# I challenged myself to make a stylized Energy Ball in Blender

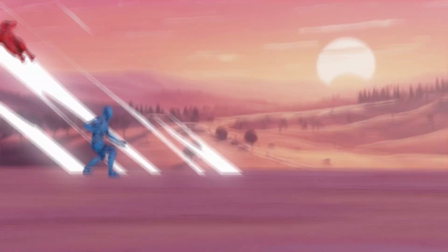(0:00)
Stylized VFX can make the difference between good and bad animation. For this tutorial, I'll show you how to create an energy ball completely in Blender.
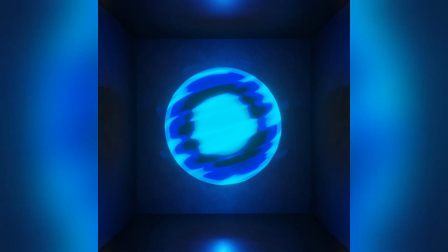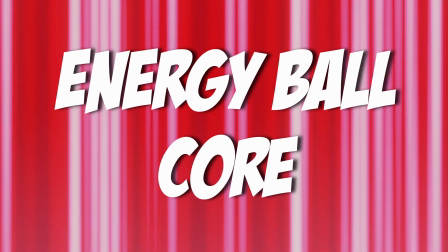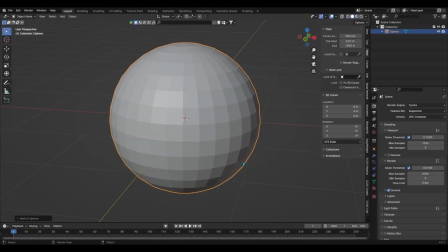(0:20)
Starting out with the core, add a sphere to the scene, then go to Material Preview and open a shader editor in the viewport.
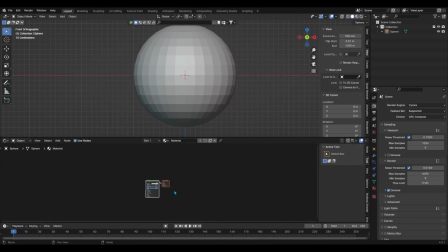(0:26)
We'll begin with our first material for the core. Replace the principled BSDF shader node with an emission node. Then add a Voronoi texture node with a color ramp node and play with the sliders until you get more black values than white.
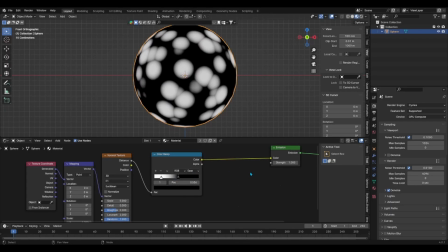(0:38)
That's because what's black will be hidden and what's white will be the energy. Also, to give a twist effect on the shader,
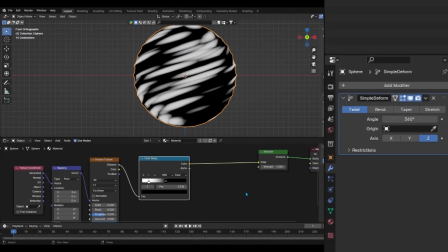(0:44)
add a simple deform modifier to the sphere and on the twist option change the axis to Z and the angle to 360 degrees.
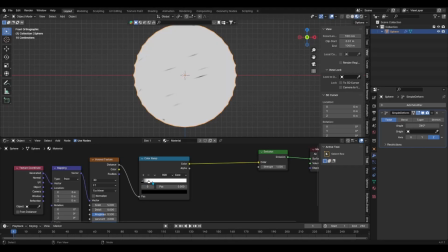(0:52)
The goal of the Voronoi texture is to create a swirling energy around the nucleus of the energy ball, which we'll create next.
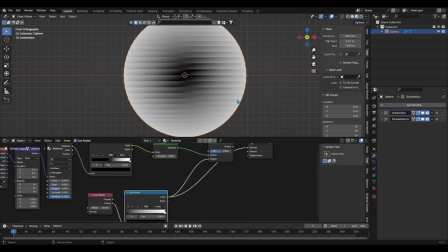(0:57)
Add a layer weight node with a color ramp node and control shift click on the color ramp node to view it in isolation mode and start playing with the sliders.
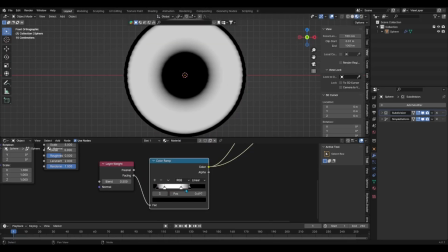(1:05)
I've added two more sliders so that I can use two to create the nucleus and two to create a rim of light around it. Since the layer weight node works based on the geometry of the mesh, hence the red header,
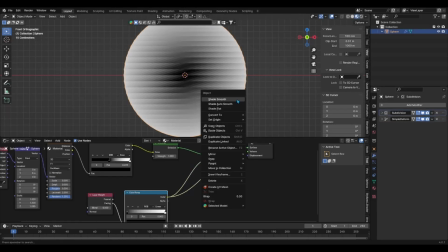(1:16)
I added a subdivision modifier to the sphere so I can smooth how it looks. Play with the sliders until you get a nucleus and a rim light that satisfies you.
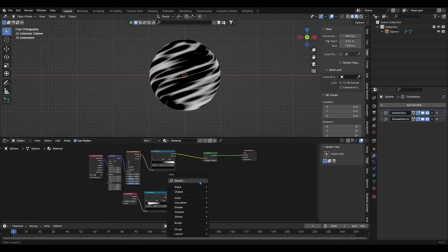(1:25)
Once you're done, mix both the layer weight's color ramp with the Voronoi texture's color ramp value with a mix color node, and then select linear light as your blend mode.
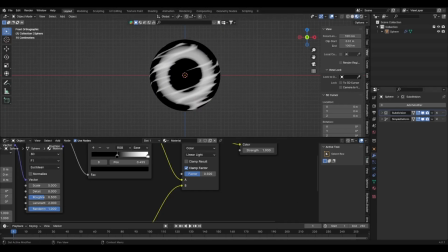(1:33)
I would encourage you to experiment with other blend modes. You may find something you prefer, but after experimenting, linear light did it for me.
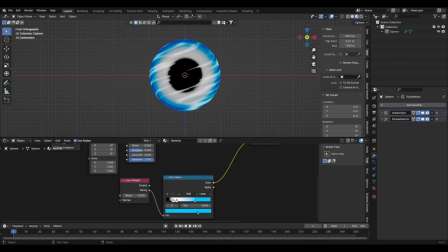(1:41)
Once that was done, you can add in the colors in each color ramp node.
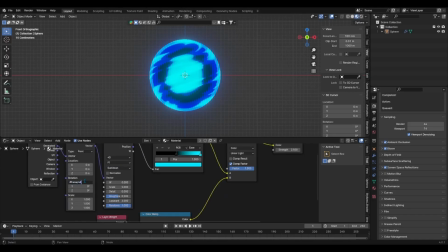(1:47)
To animate the swirling energy, add the expression #frame/48 to any one of the rotation values in the Voronoi's mapping node.
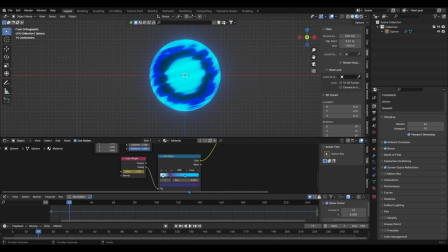(1:55)
And finally, to give a bit more life to the core, I added a single keyframe to the blend value of the layer weight node so that I can add a noise modifier to it in the graph editor. I play with the scale and strength settings to ensure to keep it smooth. I kind of want the core to pulsate a little bit, kind of like a heartbeat.
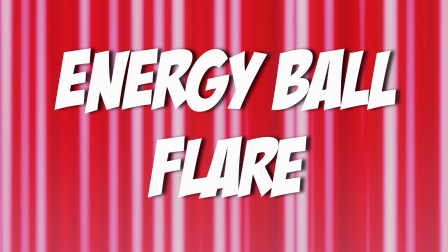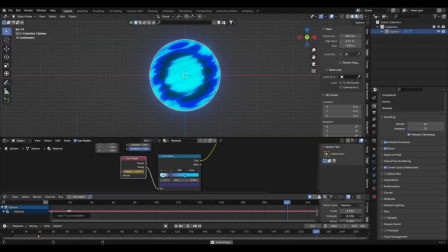(2:19)
Now that we're done with the core, we'll get to the flare, which is very simple. It will represent some fading energy around the core of the ball. So we'll begin by duplicating the sphere and scaling it up a bit, then we'll duplicate the shader material as well.
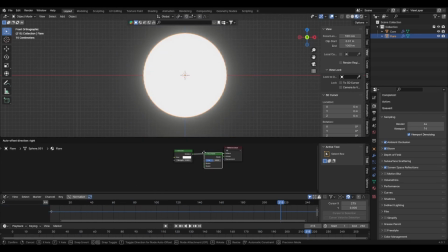(2:31)
Delete all of the nodes except the emission shader, and then add a mixed shader, a transparent shader, and a wave texture with its own color ramp node.
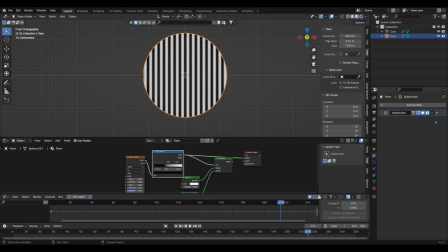(2:39)
Also, do not forget to delete the simple deform modifier. It won't be necessary for the flare.
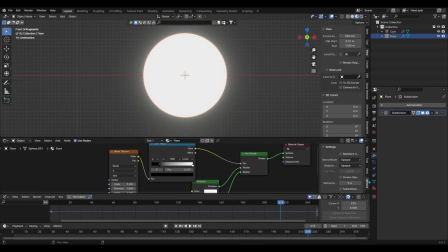(2:44)
Also, before moving on, make sure to enable the alpha blend mode in the material shader if you're using Eevee as your render engine.
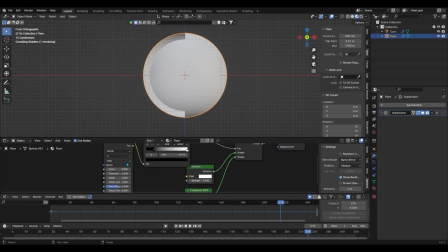(2:51)
Then adjust the wave, scale, gaps, and distortion settings.
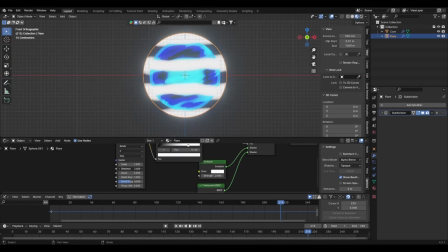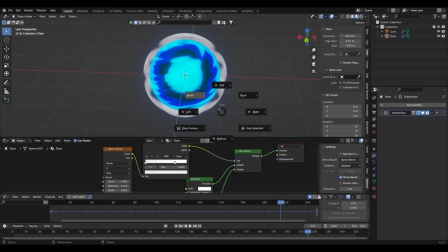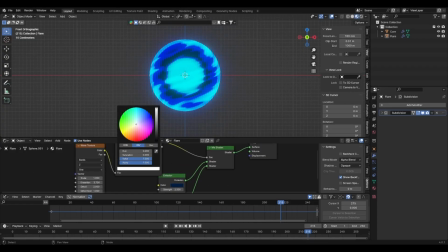And when you're satisfied, animate the phase offset control of the wave texture node by adding the #frame/-4 expression.
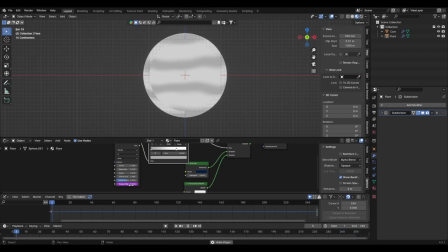(3:18)
You can add whatever value you want to control the speed. The faster you want it, the smaller the value.
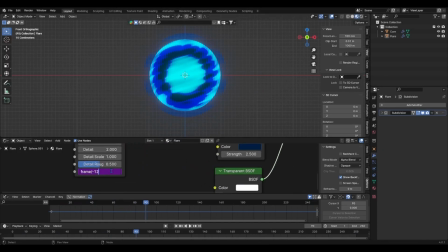(3:23)
The slower you want it, the higher the value. For example, you would put something like #frame/-12. It'll be 3 times slower.
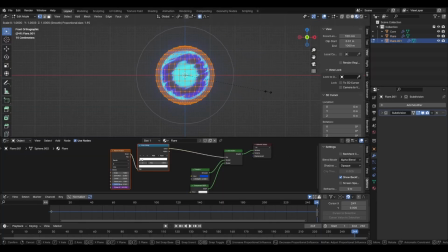(3:36)
We'll duplicate the flare sphere and make it a little bit bigger as well to create the sparks. We'll duplicate the shader as well and delete all of the nodes except the emission, transparent, and mixed shader nodes.
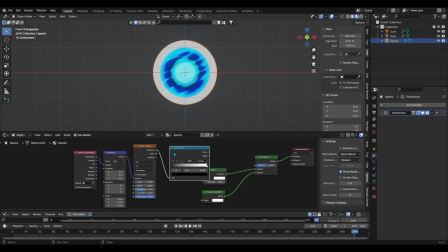(3:46)
Add a Voronoi texture with its color ramp node as well as adding a texture coordinate and mapping node to it to have more control over the animation. Make the color ramp's blending mode the constant and reverse the black and white values. This way, it'll create sharp patterns like sparks.
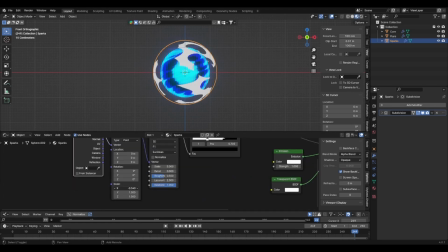(4:00)
Adjust the way you want the sparks to look like by playing with the scale values, and once you're satisfied,
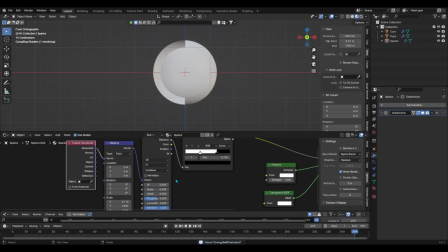(4:05)
change the Voronoi texture's 3D to 4D to add the W value.